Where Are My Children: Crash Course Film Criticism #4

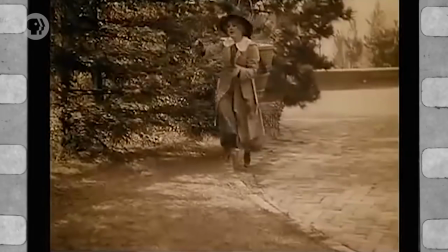This time, the procedure goes badly and the young woman dies. Enraged, Mr. Walton attacks his brother-in-law and prosecutes Dr. Malfit, who is sentenced to 15 years hard labor. Before the doctor is taken away, he warns Mr. Walton to examine his own family, before he starts casting blame.
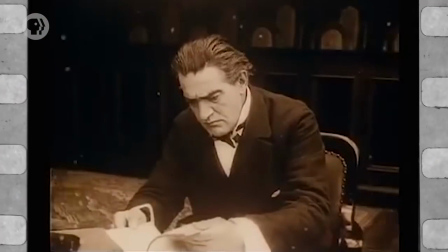In the doctor's ledger, Mr. Walton discovers his wife's name, along with many of her friends.
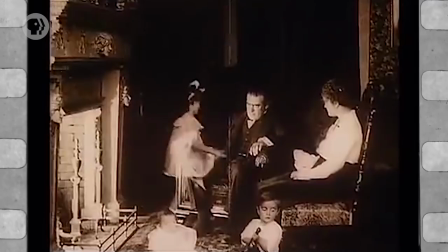He confronts them, and accuses his wife of murder. In the film's final moments, we see the Waltons sitting by the fire, visited by the spirits of the children they never had. It's a remarkable effect that keeps unfolding as the Waltons grow old before our eyes, and their now-grown children fade into and out of the shot one last time. not exactly a happy ending. Now, this film grapples with tough ideas like reproductive rights, which isn't an easy conversation to have. But if you look closely at what the movie's trying to say, what at first seems like a progressive stance ends up being a bit self-contradictory.
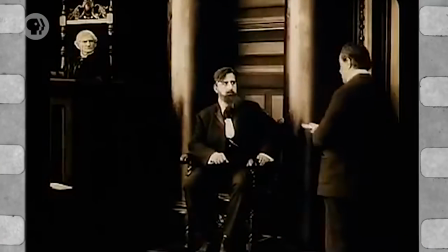Early in the film, Mr. Walton somewhat reluctantly prosecutes a man for distributing pro-birth control literature, which at the time was illegal.
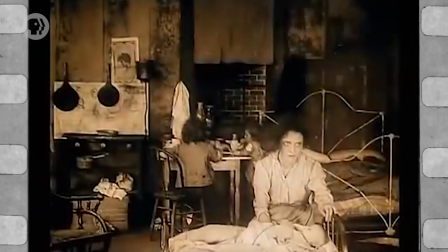During the man's testimony, we flash back to his work with the poor, their homes full of disease, domestic abuse, and even suicide. The defendant argues that if these women had access to birth control, there would be less suffering in their communities.
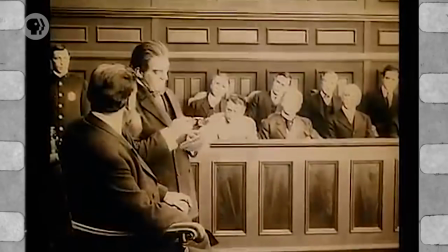When the jury, which is clearly made up of only men, vote to convict the defendant, Mr. Walton seems troubled by the verdict. So at face value, Where Are My Children seems to be advocating for more access to birth control, or at the very least, more access to information about birth control. However, its argument is based on a notion that we now recognize as deeply flawed – eugenics.
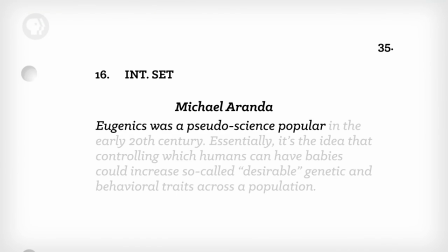Eugenics was a pseudoscience popular in the early 20th century. Essentially, it's the idea that controlling which humans can have babies could increase so-called desirable genetic and behavioral traits across a population. It was an incredibly racist and classist movement.
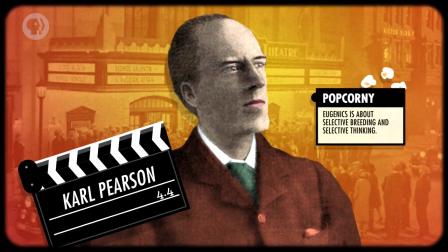Proponents of eugenics, like Carl Pearson of the University of London, argued that the relatively high birth rate among the poor was a threat to civilization. Taken to its logical extreme, eugenics was practiced by the Nazi regime in Germany in the 1930s, paving the way for the Holocaust. And while Weber's film does argue for access to birth control for poor women, the wealthy women are punished for seeking abortions. They're subjected to Mr. Walton's fury, Mrs. Walton can't have children anymore, and the housekeeper's daughter dies. In general, the film portrays the women of the elite class as selfish and irresponsible, basically shaming them for not wanting to be mothers. That's reinforced by Mr. Walton, who's presented as a noble and ultimately tragic figure, because he never gets the family he wanted. So, while it's cool that this film, directed by a woman, grapples boldly with controversial subject matter, it's important to recognize that it also falls victim to some grave misconceptions and prejudices of the time.
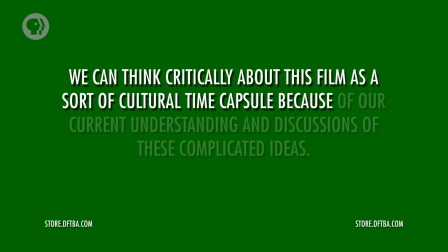We can think critically about this film as a sort of cultural time capsule, because of our current understanding and discussions of these complicated ideas. But we can also evaluate this film from a technical point of view, and through that lens, it's a remarkably sophisticated work for being made just 21 years after the birth of movies.
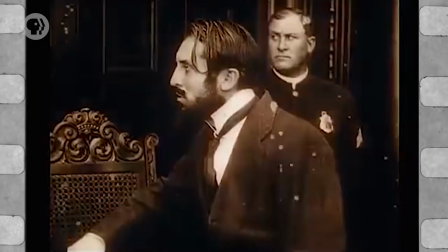At key moments throughout the film, Weber uses close-ups to great effect. Remember that camera technique and language were still being developed alongside actors' performances.
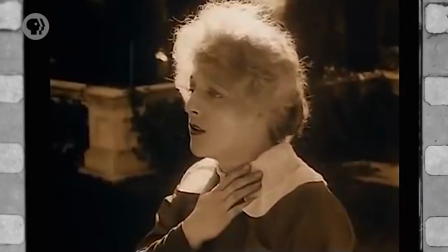When the housekeeper's daughter realizes she's pregnant, Weber cuts to a closer shot to register her conflicted emotions.
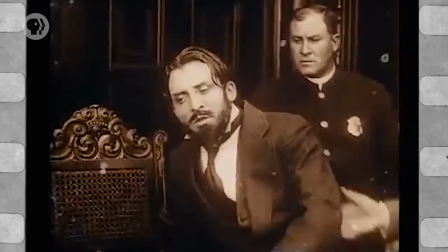Or when Dr. Malfit is sentenced to hard labor, we get a close-up to see his desperation. And that moment leads to Weber's most sophisticated use of dramatic irony, which was also pretty new to cinema in 1916. Dramatic irony is where the audience understands the full significance of a moment or action, but the characters in the story don't yet.
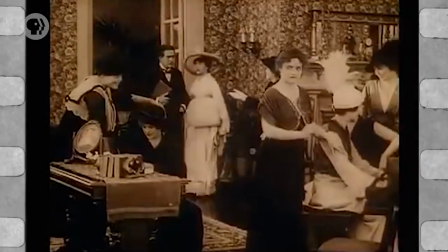After Mr. Walton has read Dr. Malfit's ledger and found the names of his wife and her friends, he returns home to confront them, but doesn't speak right away.
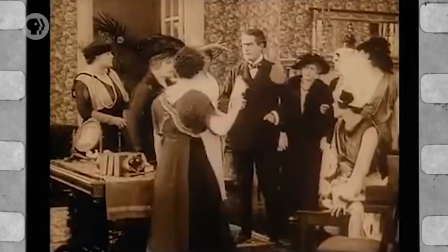We know what's about to go down, but Mrs. Walton and her partying friends don't. And that suspense makes the eruption of anger that much more effective.
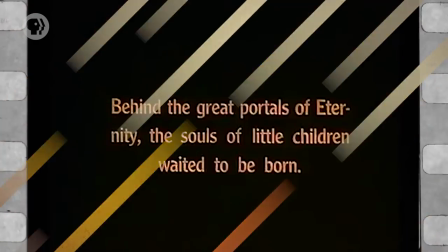Now other filmmakers at the time were good at special effects, and Weber had skills too. The film opens with a title card announcing, The Great Portals of Eternity,
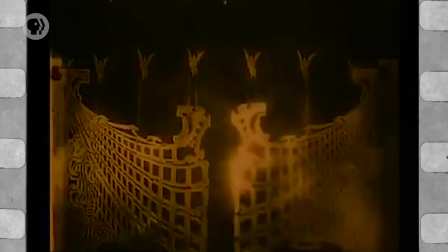followed by a special effects shot of a huge gate opening to reveal pillars, angels, and celestial clouds.
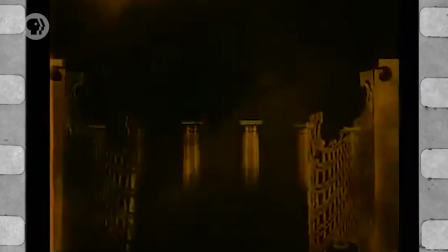She's using forced perspective, superimpositions, and smoke to create an impressive, heavenly effect. But Webber also used special effects to get us to feel for the characters. She found ways to trick our eye and affect our heart.